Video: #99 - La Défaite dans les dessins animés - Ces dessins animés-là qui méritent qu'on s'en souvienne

S'il s'installe une non-adéquation entre ce qui arrive au personnage et ce qu'on attend de lui compte tenu de son attitude, il y aura un problème.
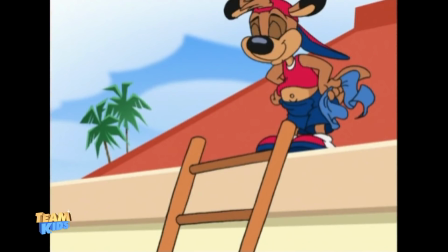Le seul moyen de rendre le comportement de la bande des 5 moins perturbant serait de les rendre victorieux suffisamment souvent pour justifier qu'ils sacrifient systématiquement leur tranquillité pour nuire. De
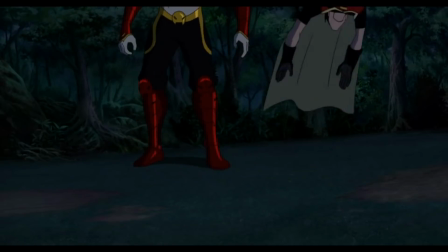manière comparable, l'immaturité des héros de Young Justice nous aurait
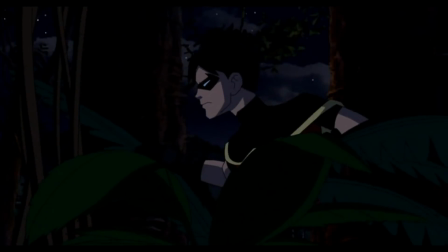serait moins dérangée si elle n'était pas effectivement sanctionnée par des échecs évitables pour des super-héros un peu plus sérieux.
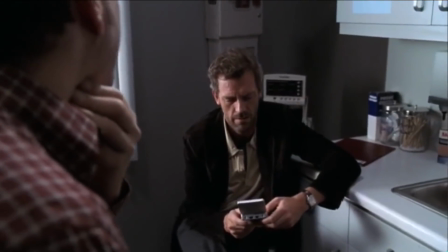De celui qui s'autorise des écarts de conduite ou de la négligence, on attend qu'il les compense par un surcroît de compétences.
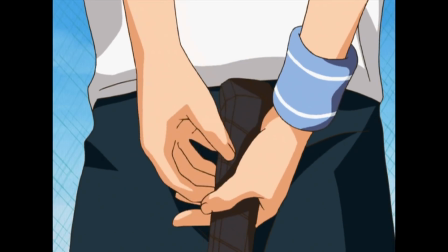Un bon auteur le sait. Dans Prince of Tennis, le héros Ryoma est franchement antipathique au début.
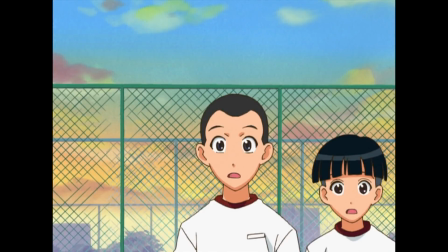C'est pas qu'il est prétentieux à proprement parler, mais il est d'une froideur inhumaine et n'attache apparemment d'importance à rien ni à personne. Il y a une raison à ça, mais surtout, si le spectateur la tolère, c'est parce qu'en contrepartie, Ryoma gagne tout le temps.
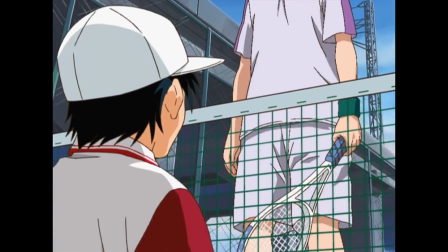Puis arrive le moment dans l'intrigue où on commence à se faire à l'idée que Ryoma peut perdre contre quelqu'un d'autre que son père.
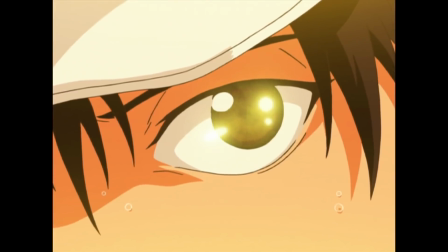Et donc que, probablement, ça va lui arriver de plus en plus souvent. Et ben, juste après ce moment, on procède à un ajustement.
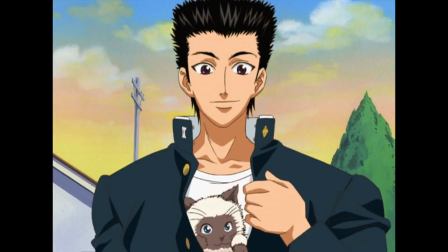Il y a tout un épisode où Ryoma s'inquiète pour son chat,
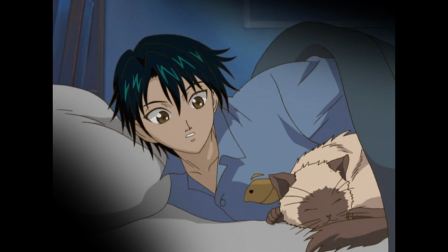vraisemblablement mis là afin de l'humaniser un peu, de le rendre plus sympathique, pour rétablir l'équilibre entre ce qui lui arrive désormais, il peut perdre,
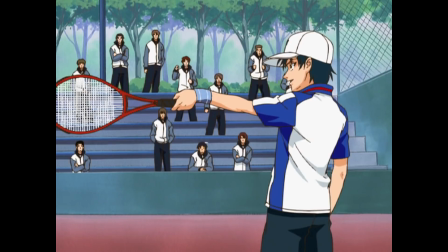et ce qu'on attend de lui compte tenu du fait qu'il est toujours détaché, mais moins inhumain. Il doit gagner la plupart du temps, mais pas forcément à chaque fois. Ça, c'est le cas de figure où le personnage est rendu sympathique pour que sa défaite soit acceptable par le spectateur.
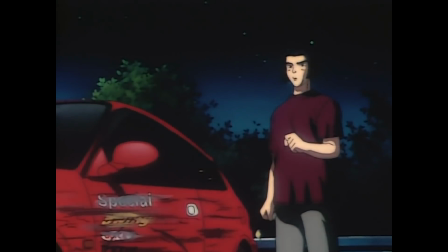Il y a des cas de figure où c'est la défaite d'un personnage qui le rend sympathique alors qu'il avait été campé comme antipathique jusqu'alors. Il y en a un en particulier, c'est dans Yuri on Ice.
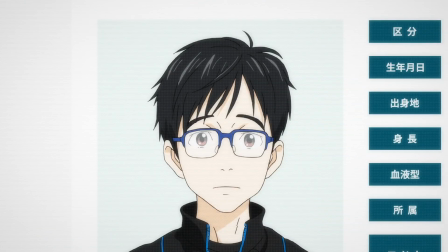Pour situer rapidement, Yuri on Ice s'ouvre sur la défaite du héros Yuri en finale d'une importante compétition de patinage artistique,
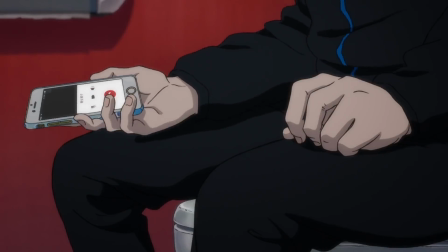défaite due au fait qu'un coup de stress au moment de sa prestation l'a empêché d'être performant.
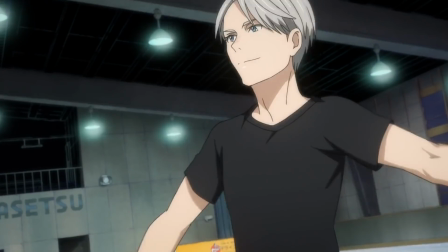La série raconte la guérison morale de Yuri suite à cet échec, grâce au soutien de son idole Victor, qui va devenir son entraîneur et petit ami.
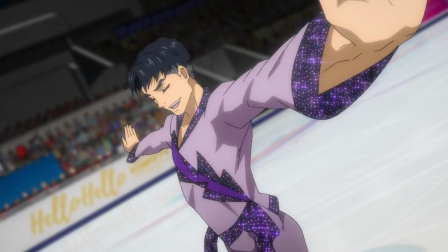Mais en parallèle de cette intrigue, on suit le parcours d'autres patineurs, et d'un en particulier, JJ, favori de la prochaine compétition.
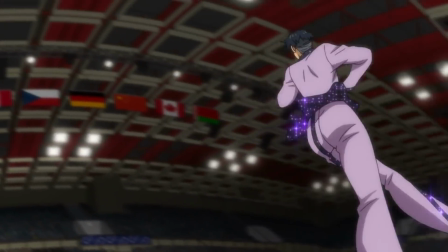JJ est le meilleur et il le sait. Et il n'a pas l'intention d'être discret à ce sujet.
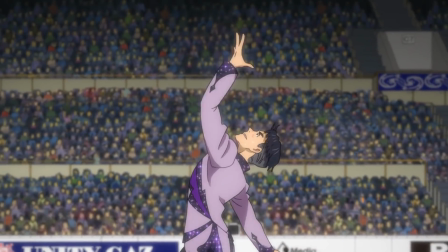La série le campe comme profondément vantard et d'autant plus insupportable qu'il est effectivement adulé par une horde de fans.
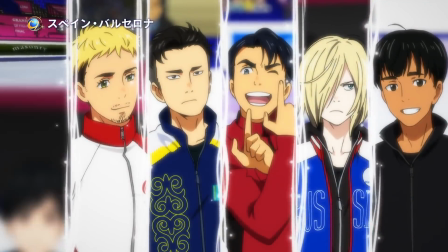Arrive la finale de la compétition.
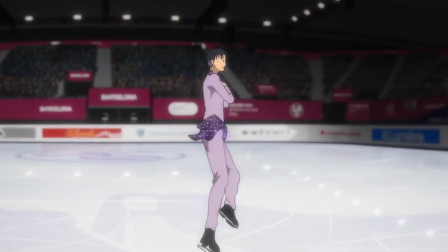JJ entre sur la patinoire et soudain, le même coup de stress qui a valu à Yuri de perdre en début de série lui tombe dessus.
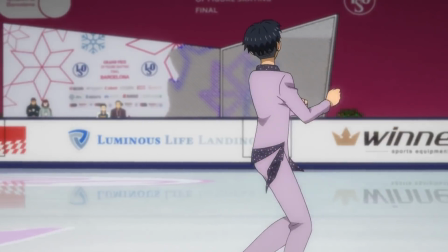Et lui, qui n'a jamais rien raté, se met à échouer dans chacune de ses figures.
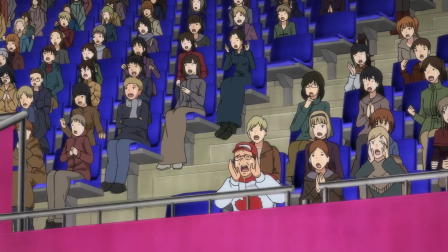Les hordes de fans dans l'assistance réalisent que leur idole est en train de perdre,
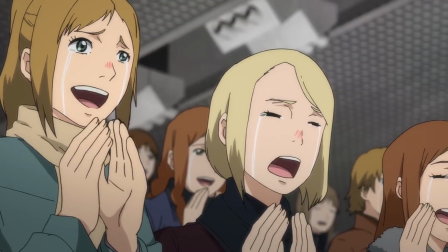pleurent et se mettent à chanter les paroles de la chanson d'accompagnement pour le soutenir.
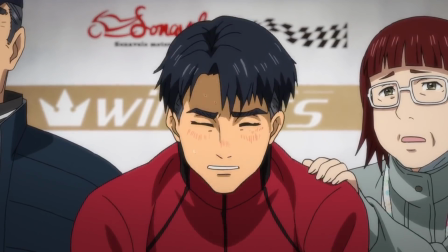Et c'est beau. C'est beau, c'est magnifique. C'est un gros connard avec une grosse tête, mais nous voilà en train de pleurer pour lui. Esthétiquement parlant, cette défaite de JJ a deux fonctions.
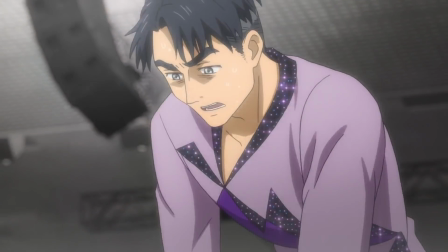La première, c'est de montrer que ce qui est arrivé à Yuri au début de la série peut arriver à n'importe qui, et qu'une seule défaite ne signifie pas que tu n'es pas compétent. La deuxième,
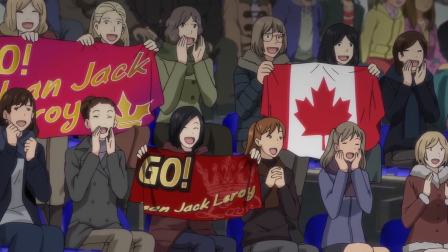c'est de montrer que les fans de JJ l'aiment vraiment, et le soutiennent même dans la défaite,
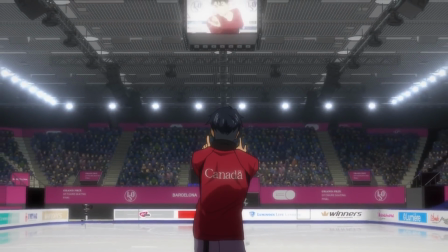ce qui fait qu'il a perdu la compétition, mais a gagné plus important, la preuve que l'amour de son public pour lui est réel. Bref, c'est un moment très esthétique. En fiction, le principe est toujours le même. La défaite ou la victoire d'un personnage ou n'importe quel autre événement ne se tire pas au dé.
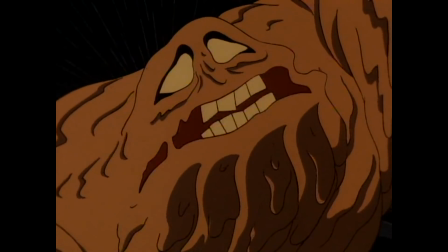Il doit être, dans le meilleur des cas, mis au service d'une esthétique générale. De quoi ça n'a pas d'intérêt de regarder ça plutôt que les faits divers à la télé qui, eux, ont le mérite d'être réels.
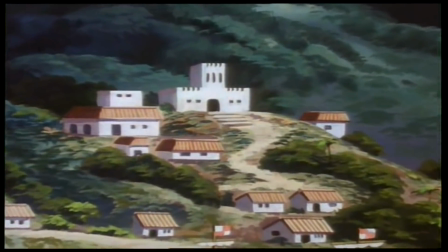C'est un point important, les gens qui méprisent la fiction s'appuient sur l'idée qu'elle n'apporte rien que des documentaires, éventuellement romancés, ne pourraient apporter.
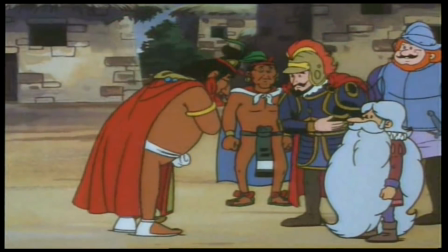Ils défendent l'idée que l'histoire est le meilleur des scénarios, ça on l'entend beaucoup, et que les personnages historiques vivent des aventures tout à fait intéressantes, donc que la fiction est une perte de temps qui isole le spectateur du monde. Nous contestons ce point de vue en mettant en valeur l'intérêt principal de la fiction, le fait qu'elle ait un propos, et offre une abstraction au service de ce propos.
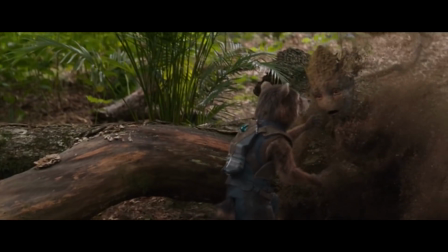Cette abstraction suppose une certaine harmonie d'ensemble, et c'est aussi pour ça que les morts d'Infinity War ne pouvait pas rester mort dans Endgame. Bien sûr, il y a des œuvres dont le but est autre chose que de raconter une histoire satisfaisante. Et dans ces cas-là, on trouve des défaites inesthétiques. Le premier exemple qui me vient à l'esprit est celui de La cabane dans les bois. La cabane dans les bois se termine par la fin du monde.